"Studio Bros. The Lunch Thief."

This thing is dead. Sorry. Yeah. Running a little late today. Oh man, get this. I'm on the way to the doctor and... You know what? Cut the music. Cut the music. This is not working. What? This is my fifth take doing this. It's not funny. What's the problem? There's a lot of problems. I mean, for one, this plant is dying. Now I'm reading from a prompter. I mean, what's up with this? Well, what do you suggest? I don't know, but I'm gonna come up with something different.
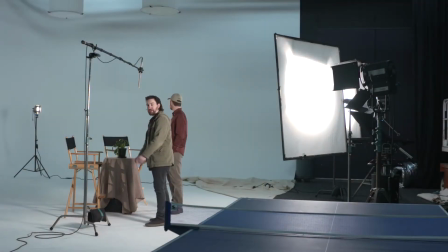[0:32] Can we get the lights on? Come on people, we got work to do. Let's put our brains together. Let's figure something out. It's just you and me.
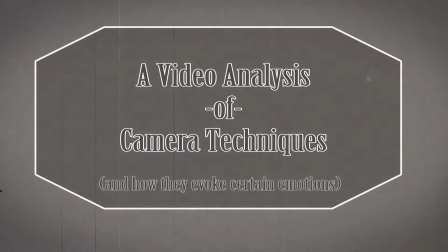[0:41]
This here is a video analysis of popular camera techniques and how they evoke certain emotions.
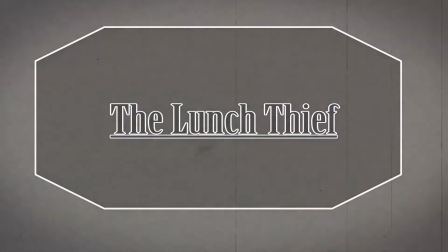[0:47]
Here's an example from the popular 1935 cult classic film The Lunch Thief, starring Nicholas Bravo and Logan Featherbottom.
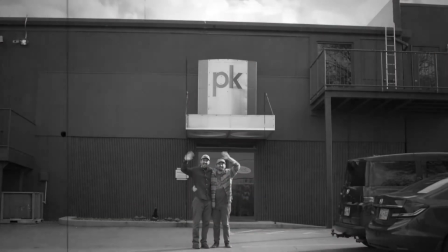[0:55]
This is an exterior wide shot.
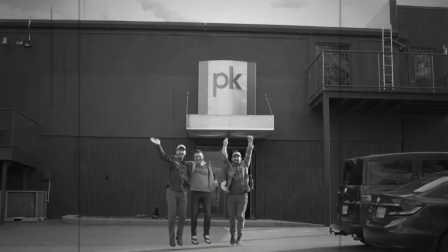[1:00]
This establishes the setting for where the following scenes will unfold. And this is Brett.
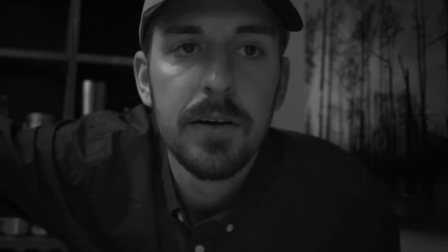[1:09]
These are close-ups.
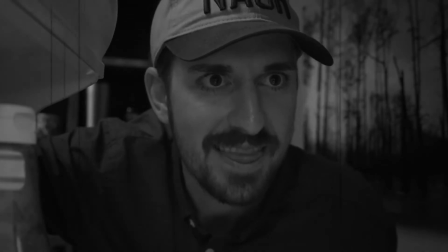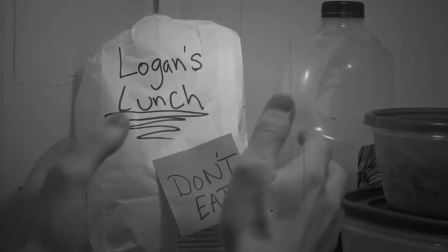[1:16]
These are used to draw attention to a specifically important object in the scene.
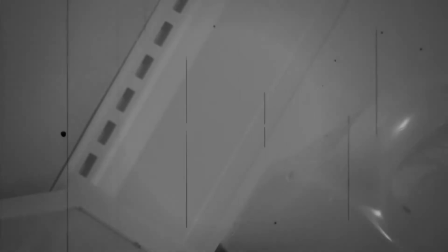[1:25]
To evoke a feeling of uneasiness, Dutch angles are used to take the audience away from normality.
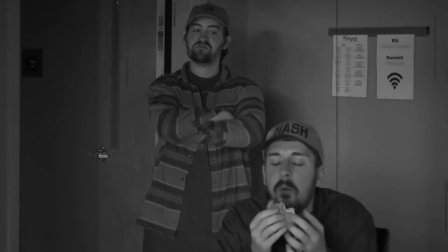[1:33]
Sometimes you begin wide, but zoom in, so the audience's attention is slowly drawn towards a character with a hidden agenda.
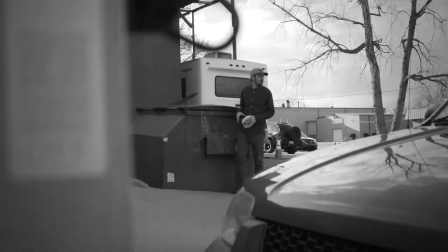[1:43]
POVs are used to immerse the audience into the voyeur's perspective. This illuminates the motives of the skulking character.
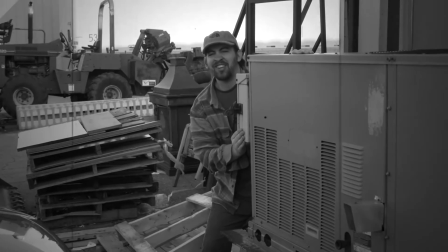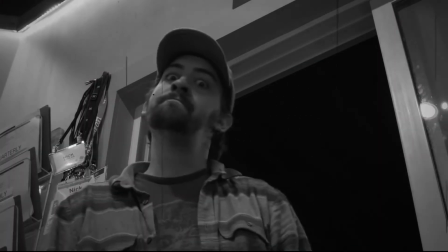[1:57]
Here's an example of low angles and high angles.
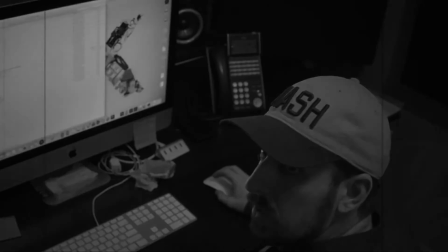[2:01]
Low angles are used to show the dominance of one character over another, whereas high angles show a character's inferiority and weakness.
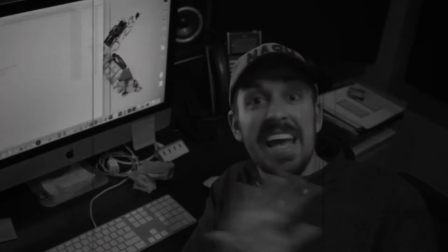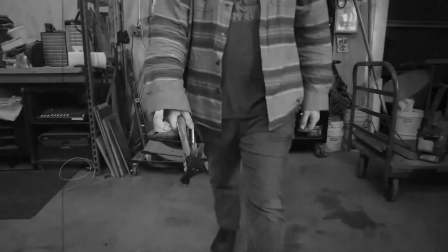[2:17]
To keep the audience further engaged in a scene, you might option for the long take through the use of steady camps or tracks. I don't know why you kicked me in the face. Yeah, I don't know, I kind of blacked out there.